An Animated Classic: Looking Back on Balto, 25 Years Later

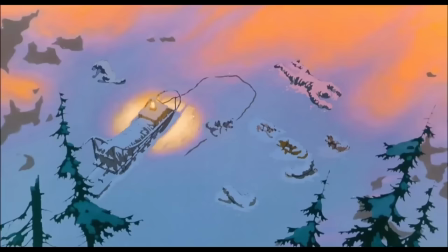(46:07)
The dogs are surprised and relieved to see him, all except Steel,
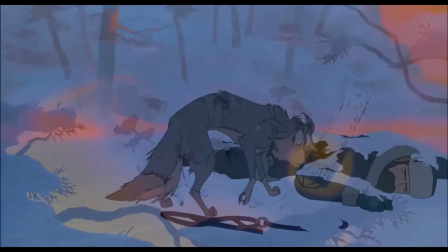(46:11)
who assures the others that he has everything under control, despite this obviously not being the case.
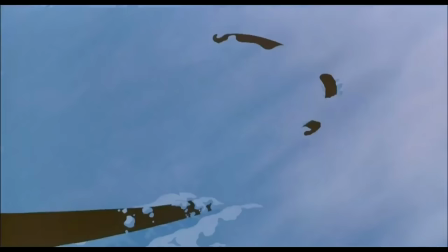(46:17)
As Balto attempts to lead the team back, explaining how he marked the trail,
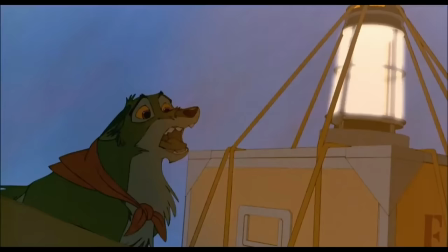(46:22)
Steel grows increasingly belligerent, even disregarding the safety of the medicine.
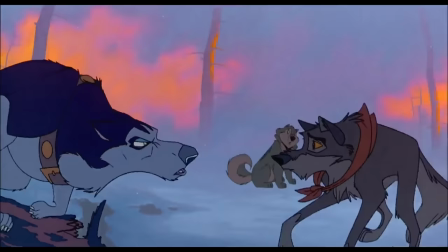(46:27)
I love how this scene is set up from a visual standpoint. The snowy backdrop is painted in cold, deep blues,
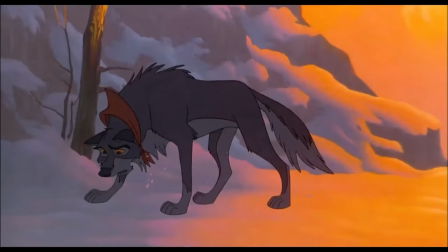(46:33)
with the rising sun casting splotches of fiery molten orange that seem to hint at the violence about to play out.
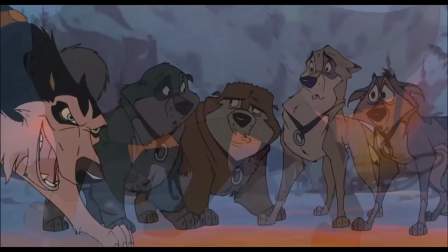(46:40)
Characters shiver as their fur blows in the frigid wind, and their breaths come out as clouds of vapor,
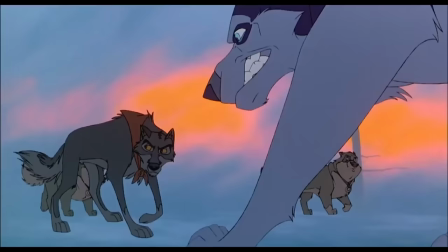(46:45)
really helping to accentuate the feeling of being trapped in the wintry Alaskan wilderness.
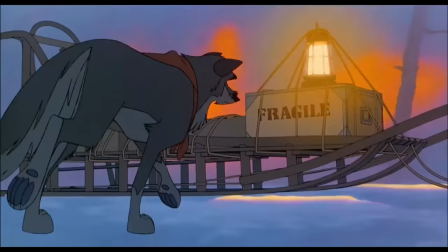(46:50)
Steel ends up assaulting Balto, who refuses to fight back, instead trying to rouse the others to bring back the medicine.
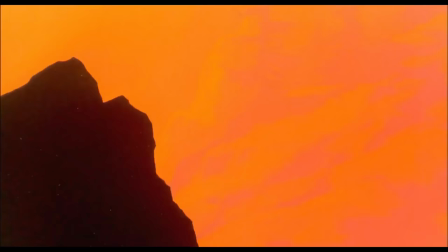(46:58)
During the course of this one-sided confrontation, the sun slowly rises in the east, spilling hues of burning gold and orange onto the combatants.
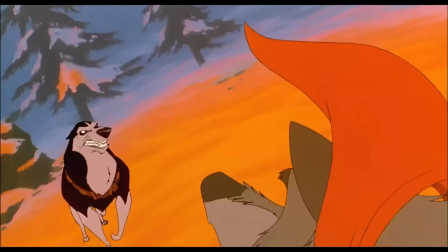(47:07)
Steel's behavior ends up alienating him from his teammates, and when he lunges for Balto's throat,
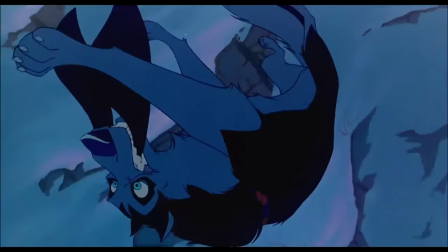(47:12)
the Malamute ends up grabbing hold of Jenna's bandana instead, slipping back and plunging over the cliffside into the cold darkness.
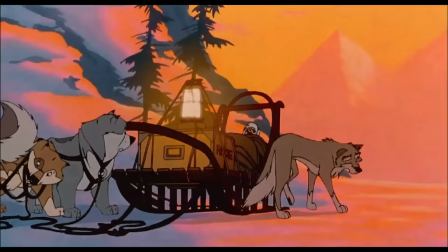(47:20)
Meanwhile, a triumphant Balto stands atop the ledge as the sun crests the horizon,
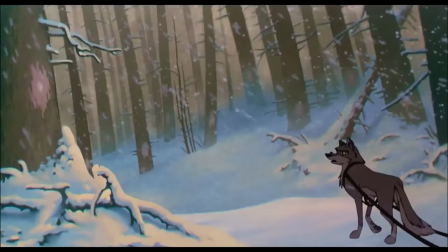(47:25)
imbuing the scene with a sense of warmth that corresponds with Balto being given the reins, both figuratively and literally, of the sled team.
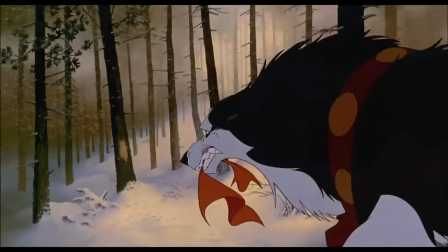(47:34)
Steel, however, has other plans. Having learned of Balto's method of marking the way home, he marks different paths in order to confuse the team,
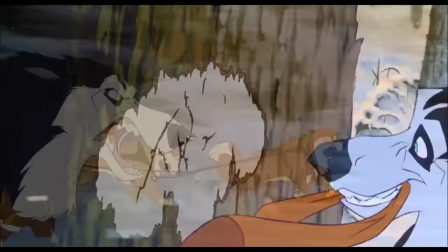(47:42)
which, when you consider it, is really evil. We've already seen how vain and conceited he is, but in doing this,
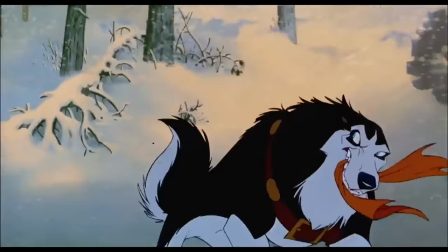(47:50)
he is actively willing to allow the sick children back in Nome to die merely to preserve his image and status.
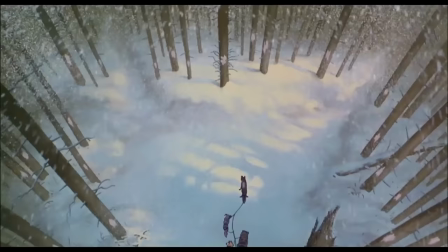(47:56)
When Balto comes across Steel's markings, he recognizes that his rival is attempting to throw him off, but is unable to determine the correct course back to Nome.
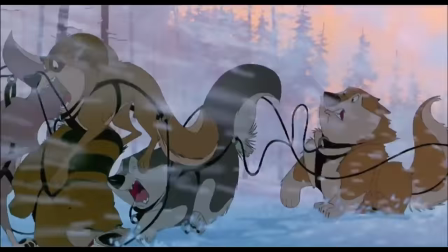(48:05)
And as the other dogs begin to doubt his leadership, the wolf dog panics.
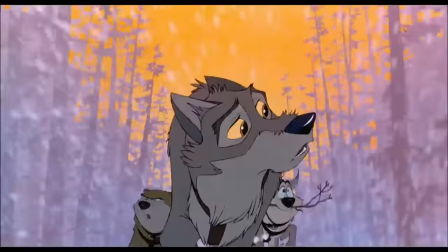(48:10)
Rushing blindly ahead, he ends up leading the team toward a cliffside, where the dogs barely manage to prevent themselves and the medicine from plummeting over.
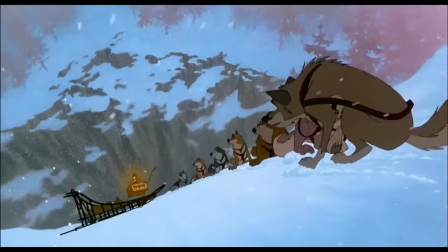(48:23)
The ropes securing the antitoxin to the sled then snap, and Balto leaps to grab them,
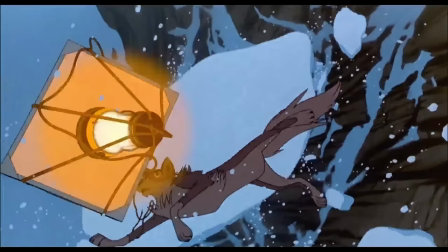(48:28)
preventing the crate from going over the edge, only for the snow beneath him to give way, leaving both him and the medicine to plunge into the cold, dark depths below. The screen fades to black, and we then return to Nome, where Jenna has managed to make it back.
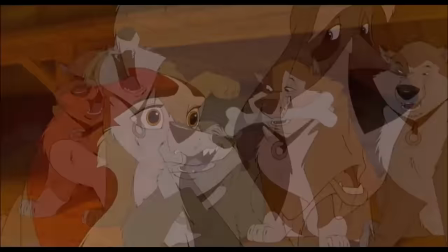(48:44)
She tells the town dogs about Balto's efforts to locate the lost team,
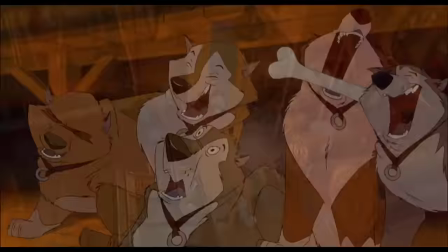(48:48)
but the others deride the idea of the half-breed Balto being able to guide the medicine back to Nome when Steel couldn't.
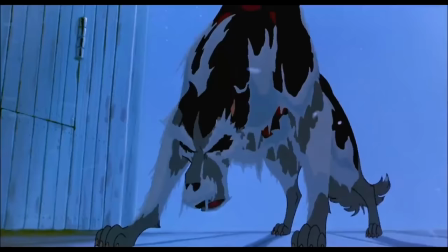(48:54)
And, speak of the devil, Steel himself bursts through the door, his coat crusted over with ice.
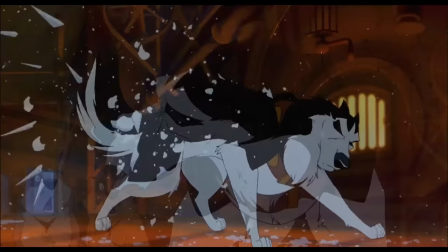(49:00)
As he recuperates in front of the fire, he spins a wild tale about how the other members of his team died one by one,
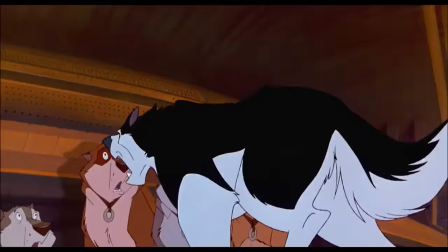(49:07)
leaving him to carry on alone through the blizzard. And it's pretty amusing how much he hams it up here.
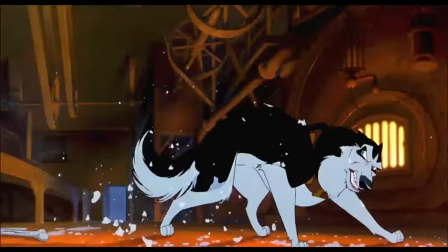(49:12) One by one, they fell, frozen, barely alive.
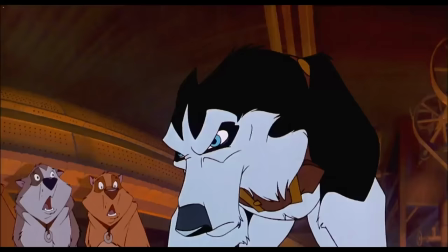(49:21) I pulled four onto the sled. Three more on my back.
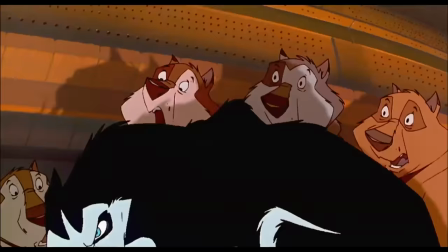(49:29) And I walked.
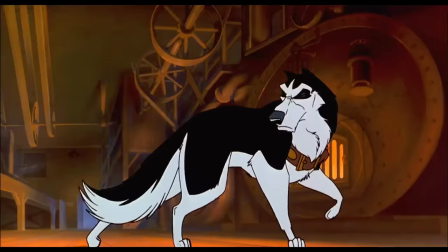(49:31)
When the dogs ask about the medicine, Steel, ever the scummy manipulator, tells them that Balto found him,
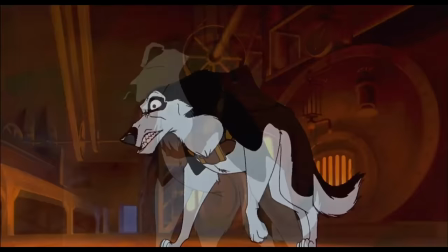(49:39)
took the sled for himself, and then fell to his death, desperate to prove himself to the other dogs,
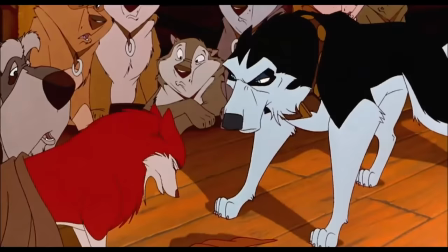(49:44)
and particularly to Jenna. As supposed proof, he retrieves the bandana that the husky had given to Balto.
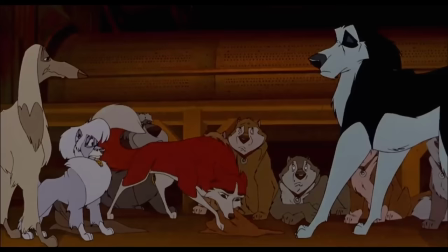(49:52)
Jenna, distraught, tells the others that Steel is lying, reiterating her faith in Balto before leaving in anguish.
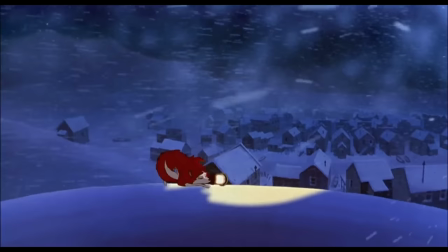(50:01)
And here we come to the crown jewel of this movie, arguably one of the best sequences in all of animation, and certainly one of my personal favorites.
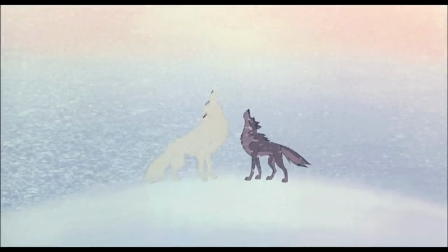(50:09)
The White Wolf scene, also known as Heritage of the Wolf, for the phenomenal track of the same name that plays during the sequence.